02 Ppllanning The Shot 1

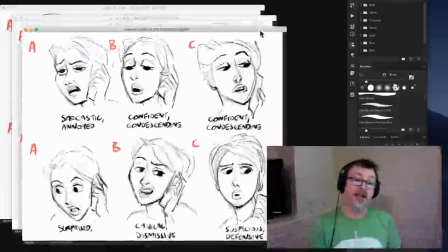But again, I may get into the scene and decide that, it doesn't fit. And so I can always come back to these drawings, and I can always come back to my video reference and take another course of action. So I've got options, and that's great.
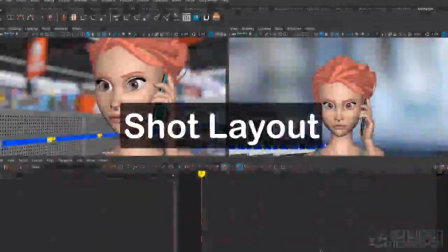Here's the scene I've built in Maya based on my thumbnails and the ideas that I had.
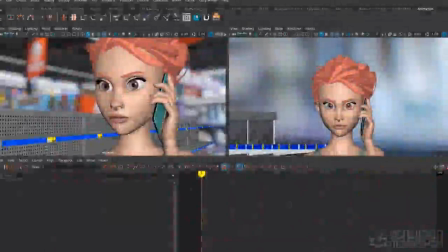I've got the Gwen model from Long Winter Studios here in a scene.
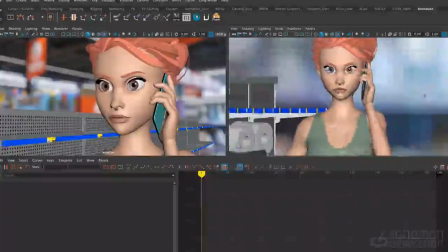I've also added some props to flesh out the idea.
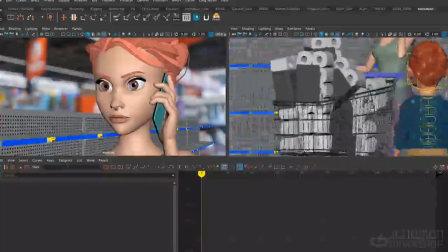I've got some supermarket shelves that are now empty. I've got a shopping cart full of toilet paper,
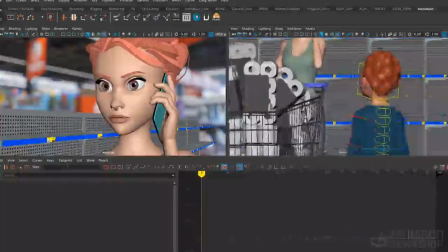and I decided to add a kid to the foreground here, just kind of silently watching her while she's on the phone.
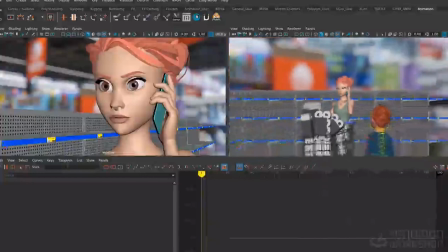Of course, I've added the phone model as well. And I modified a photograph for a background.
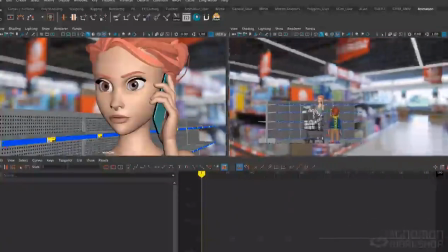I just found a really wide
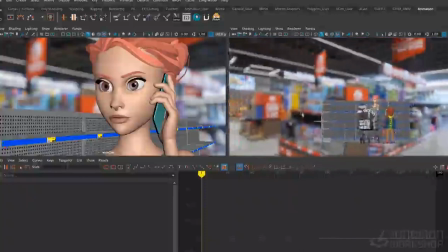perspective photograph that I could match to the scene pretty easily and blur it out so it's not distracting.
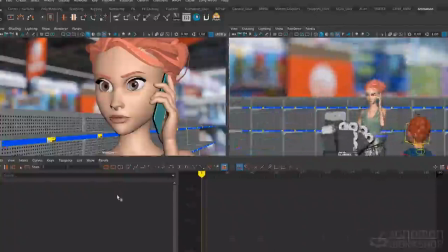So here I'm going to play the layout for the 2 shots.
Are we taking this too far? You know what? I don't think we're taking this far enough. What?
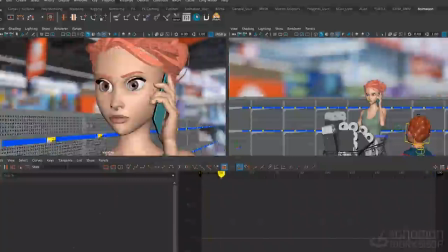So pretty simple 2-shot setup, close-up on Gwen,
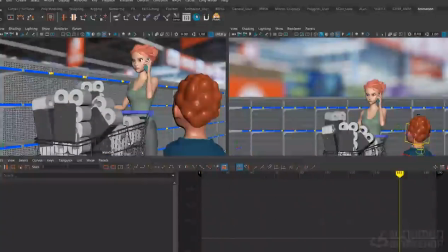and then a wide shot kind of revealing the gag with all the toilet paper, the kid watching her, and I'll probably have her taking the last package of toilet paper and cramming it into her cart there as she talks on the phone, and then she says what to the kid. So that's the idea.
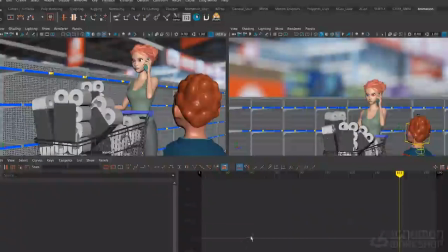I'm not going to go through the full process of showing you how I block the scene out, because that's not what this lecture is about. I'm talking about facial animation, so I'm going to kind of skip ahead in the process and get to the point where I would normally start posing the face somewhere during my blocking, and then we'll go from there.